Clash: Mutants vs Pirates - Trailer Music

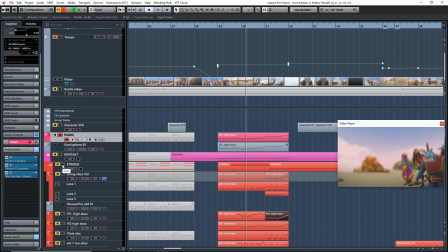2854s
This again, what you'll see what I'm doing here is just a bunch of layering. So layering piano.
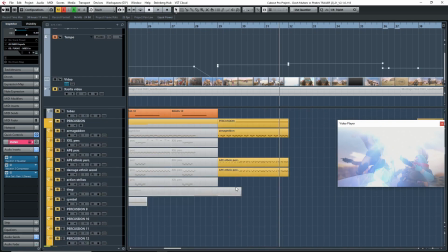2867s
So strings and piano. And then I also added a flute down here.
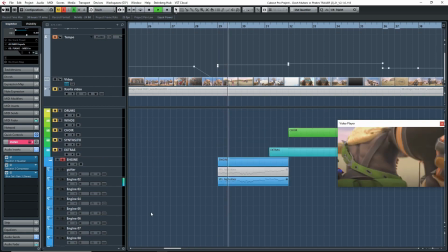2873s
So if I can...
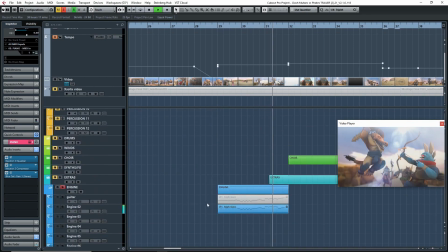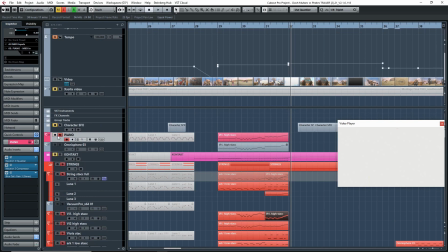2882s
Again, this is just to add a bit more articulation and a different character to the sound. So once I had that, I also added some more violins up here.
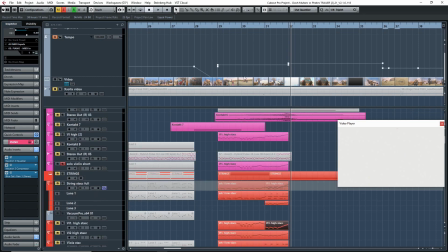2891s
So you'll see there's a solo violin.
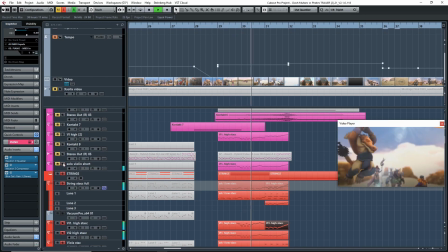Right, this is to give it more of that string texture, that string sound. That's why I put that in there. And then I added another violin up here because I wanted to have it more... a bit more present.
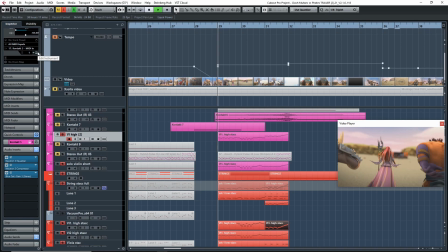2912s
So it's just basically adding a bit more volume, really.
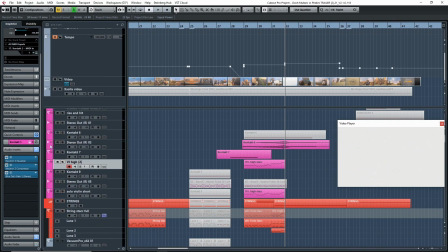2921s
And that's what's happening there. So if I remove these, what else is going on in here?
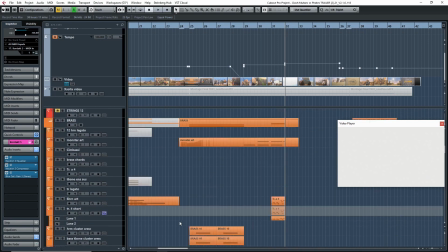2926s
So mute that, and I'll mute the flute.
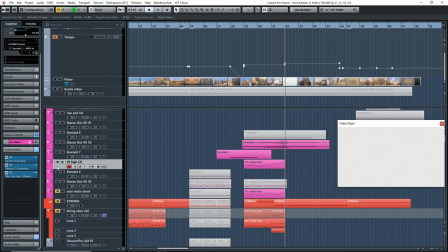2934s
Mute these. All right, let's see what else is happening here.
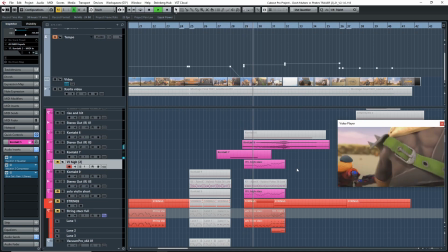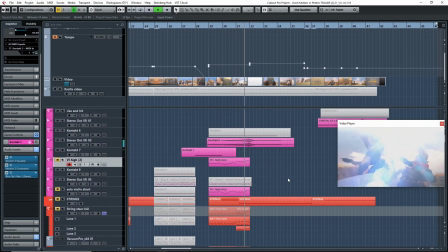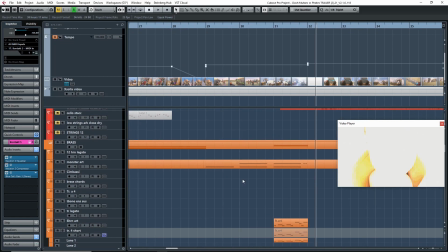2947s
So what you can probably hear is you have this, the brass down here.
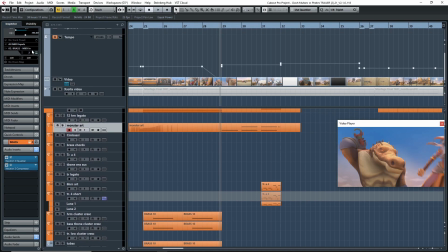2951s
And again, these are kind of like Brahms, but they're just the monster brass from Cinesamples right here. So I'm just playing really low notes. And they're basically acting as Brahms.
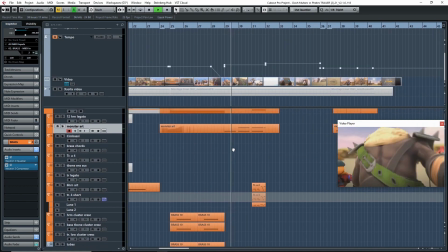2964s
So that's what's happening here. So that's adding intensity and keeping the intensity going throughout this entire scene.
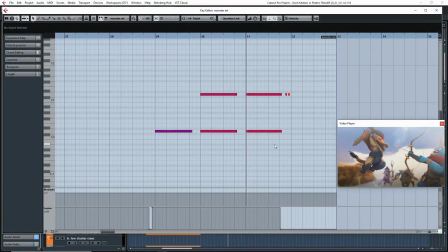2971s
And they're getting louder and louder, as you can see here. Yeah. I'm just keep on adding. So I started with one, and then I added an octave, and then yeah, these last two notes is just the last two hits of the climax here to match the rest of the strings.
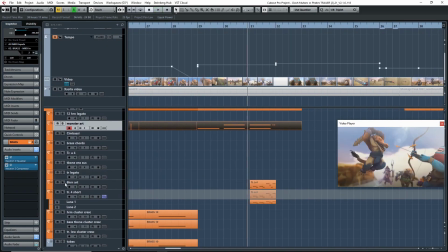2990s
So that's what that's doing there, and then I also have this going on.
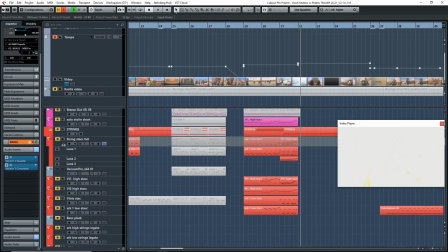2996s
This is just to go along with the strings up here. Oops.
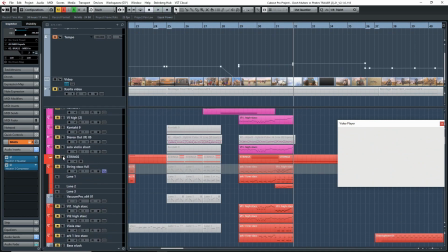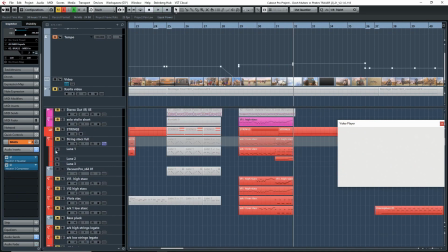3006s
strange. So if play it together.
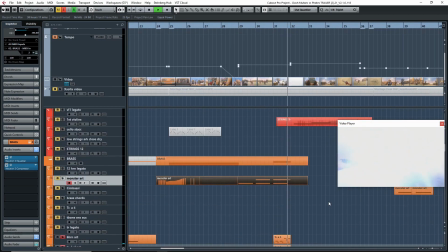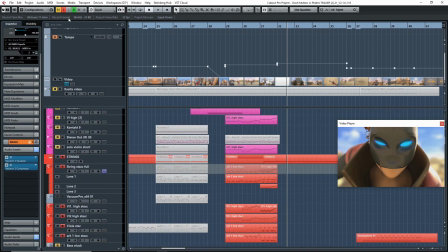3017s
Right? And I'm trying not to do too much different like melodic ideas.
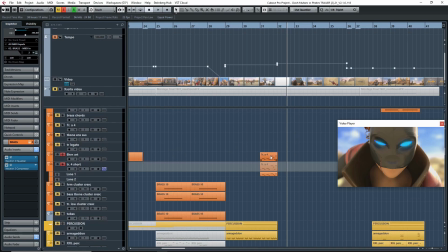3023s
I really want it to be kind of cohesive.
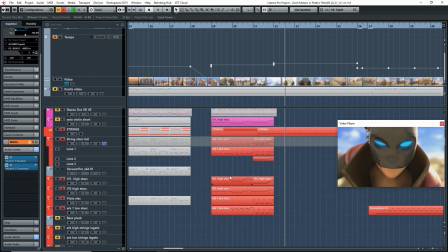3025s
So I have, of course, my string line, and that's kind of being what I'm doing is I'm playing it in octaves.
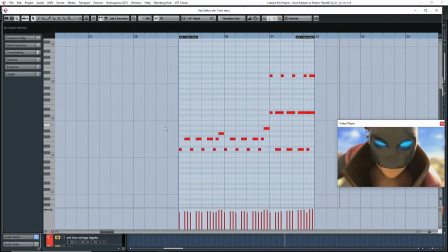3034s
I have my bass line that's doing this here.
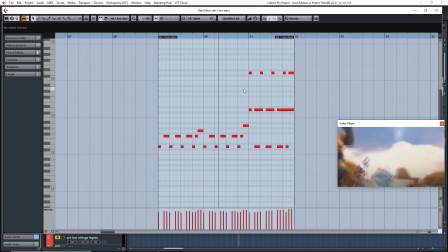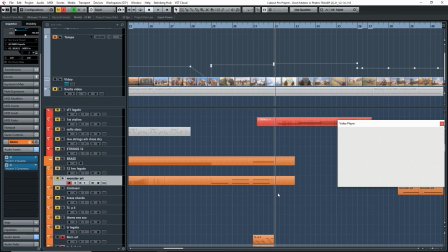3044s
So that's my bass line. And then I have my violin line, and then I have this brass line that's going in, and it's kind of a counter melody to the string line.
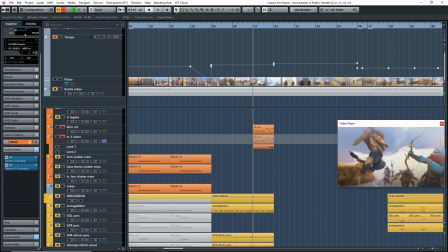3053s
But I really didn't want to add too much complexity. I really want it to be a kind of a simple melodic idea here.
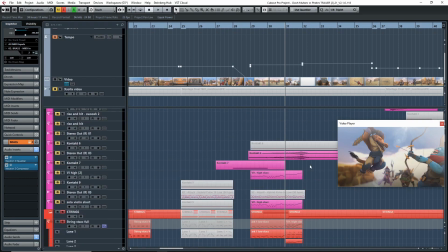3059s
So that's what I did here. So everything's kind of matching or very close in terms of musical ideas.
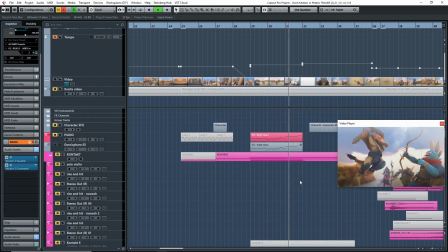So that's what's happening there. I'm not sure what this is. I might have a synth here that's playing.
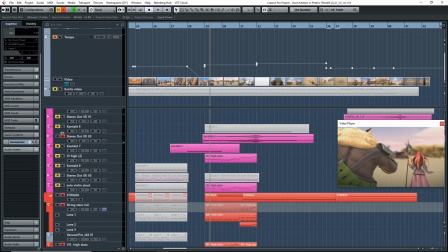3082s
Yes, I do. Let's have a listen to this thing.
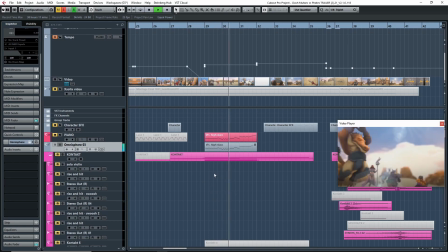3087s
So I have an Omnisphere patch here that's playing, again, layering. I'm just layering that melody line.
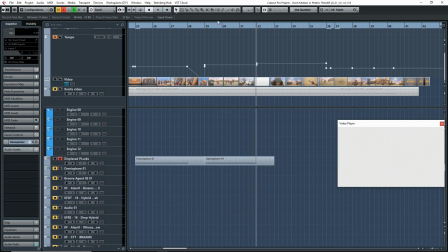3104s
And you'll see again, same thing here with the plex.
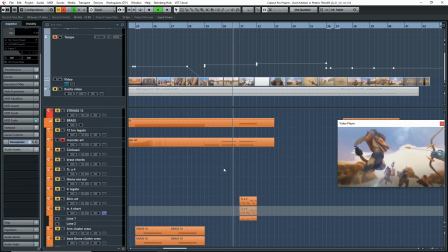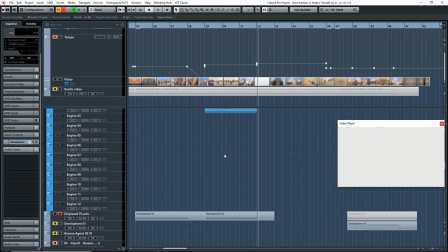3116s
And, oh yeah, right here, what's happening that's cool.
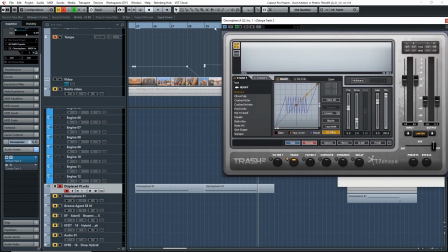3120s
So for the plex, I'm actually modulating the dry wet level.
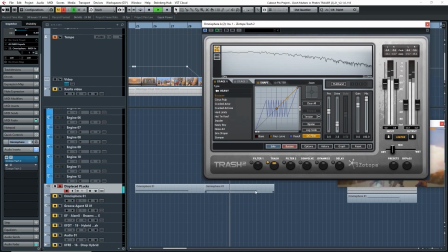3127s
So as you can see, as it gets more and more intense,
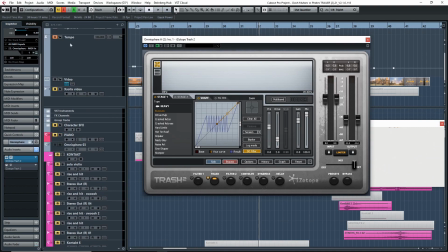3133s
it gets a lot more wet. So it gets a lot grittier, a lot more aggressive. And this is a great tip if you're ever trying to add
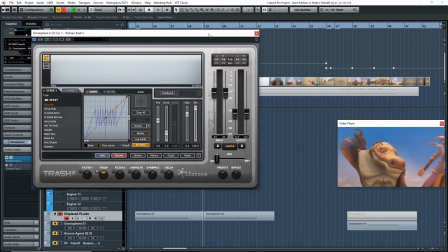3141s
intensity or aggression to your track, is to modulate the dry wet of a distortion plugin.
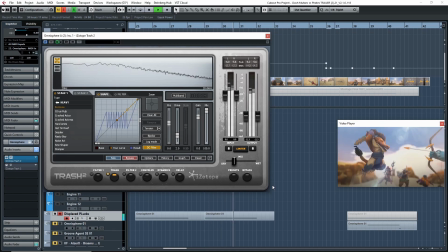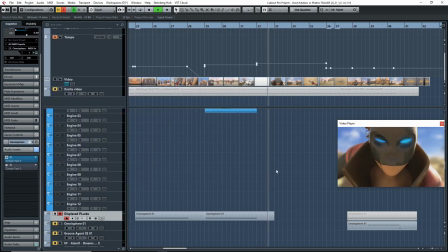3157s
So that's what's happening there.
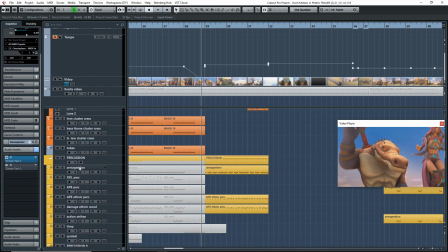3158s
So if we play it all together now, I think the last part is just the percussion, which is just playing along and mirroring kind of what the strings are doing.
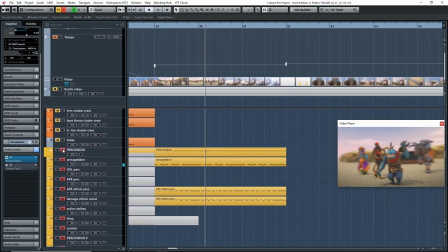3170s
Again, I wanted really fast percussion, and that's what these are doing down here.
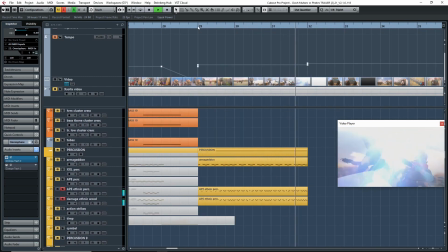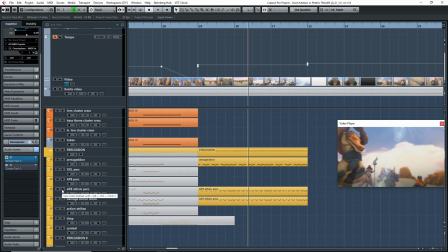3182s
And I wanted them to be a lot higher up in frequency just so they can really pop out.
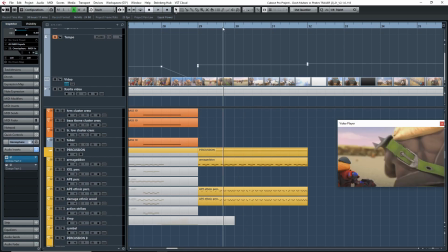3187s
So that's what's happening here. So let's play everything together.
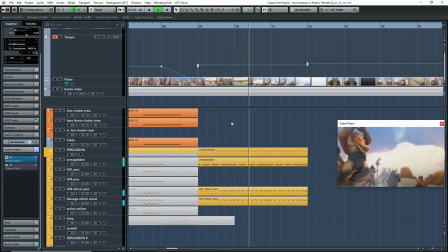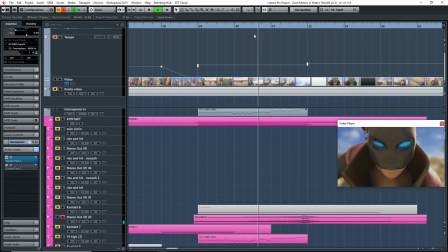3197s
And of course I have a riser here that's kind of gelling everything together and adding that extra intensity to the scene.
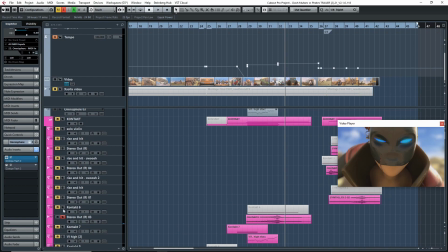3206s
And that's pretty much it for this scene. So once I had this scene done, so I had the kind of three most important sections done.
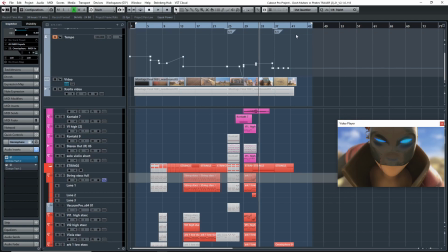3215s
Well, to me, these were the three most important sections: the opening, the ending, and then this middle section where the characters were kind of introduced and then we're facing off.
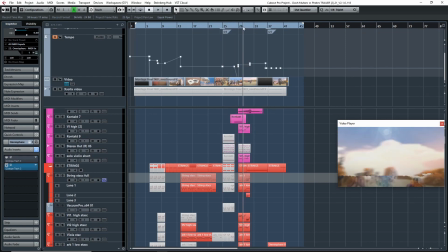3223s
And then once I had that done, I knew that then I could work on this ending section,
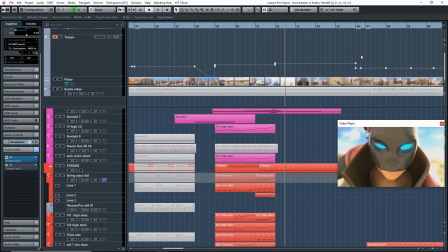3229s
and I wanted to combine and to kind of link this ending to the opening, obviously, because it's the exact same thing.
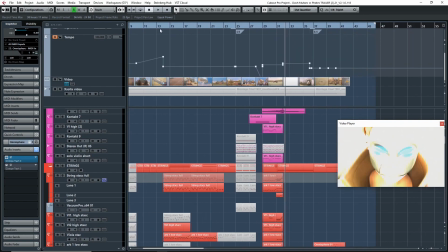3236s
So once I had that done, then I knew I could come in here and add the same layers and sounds to this scene.
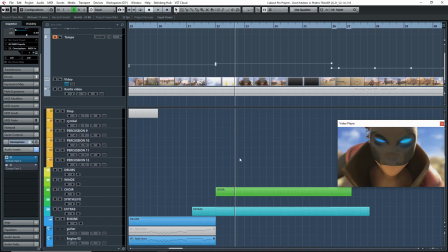3244s
So you'll notice here I have the exact same thing going on. I have the choirs, I have my, not this one.
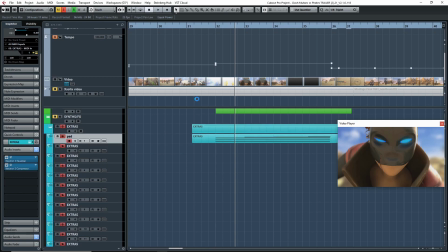3252s
I have a pad here from Vocalese by Heaviosity, exact same thing that I have at the
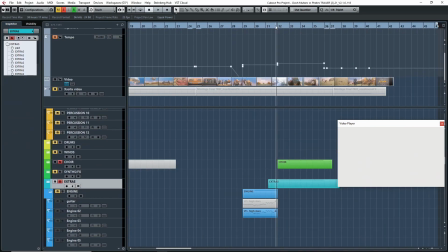3259s
beginning, so that I can have that exact same texture, that exact same sound, so that it can link the beginning to the ending here.
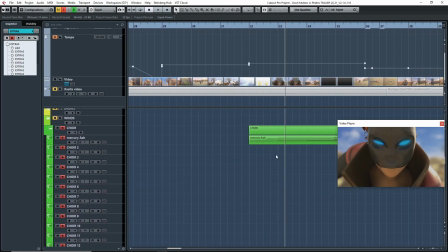3267s
Now, the only thing that's different is I'm playing different things. So I'm playing different notes. So what I'm doing here is I'm just building in intensity.
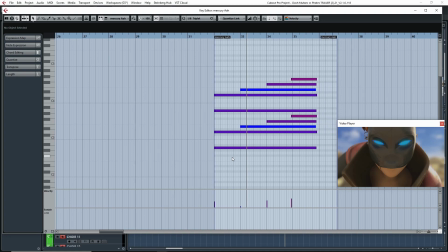3274s
Again, because now that we kind of know what's happening with this scene, we already know why Nash, the character here, is there. We know what's going to happen. So I'm just kind of building intensity up to that point where we see Blaze slashing her.
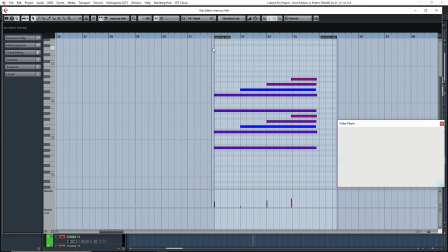3291s
So that's what I'm doing here. So you can see I'm just stepping up, step up, step up, step up, step up. And it's exactly what it is. It's one tone by another semitone, then another whole tone.
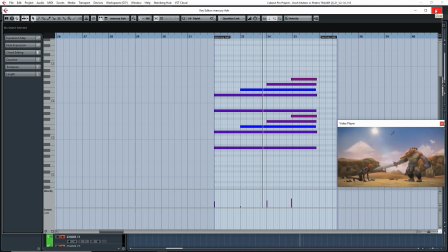And you can see here, this is all in D minor. So that's what I'm doing here.
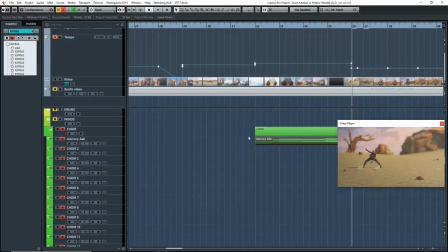3313s
So D, E, F, G. So if we look at what else is going on.
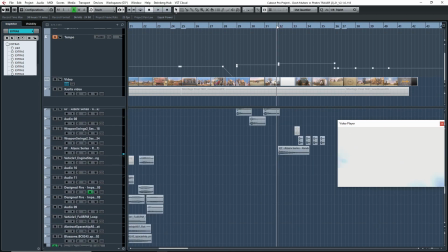3323s
Of course, I have a big boom hit right here at the end, just to mark off the end of this section.
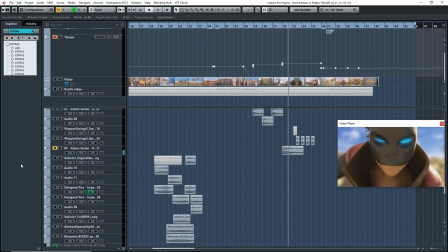3329s
Right? So let's hear from here.
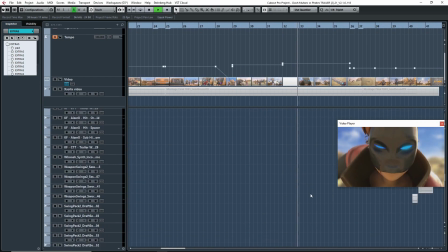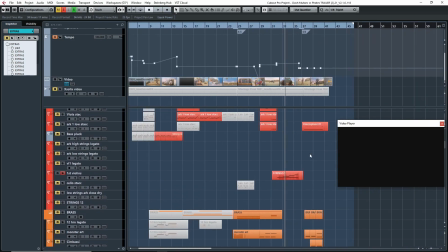3338s
So I added also this other texture that actually wasn't at the beginning, which are these violins here.
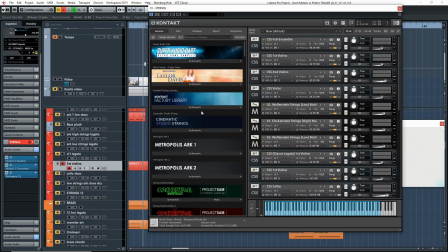3344s
And these are, what are they doing here? Number 9.
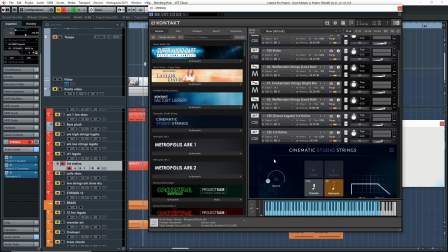3349s
Let's see. Here we go. So these are playing harmonics.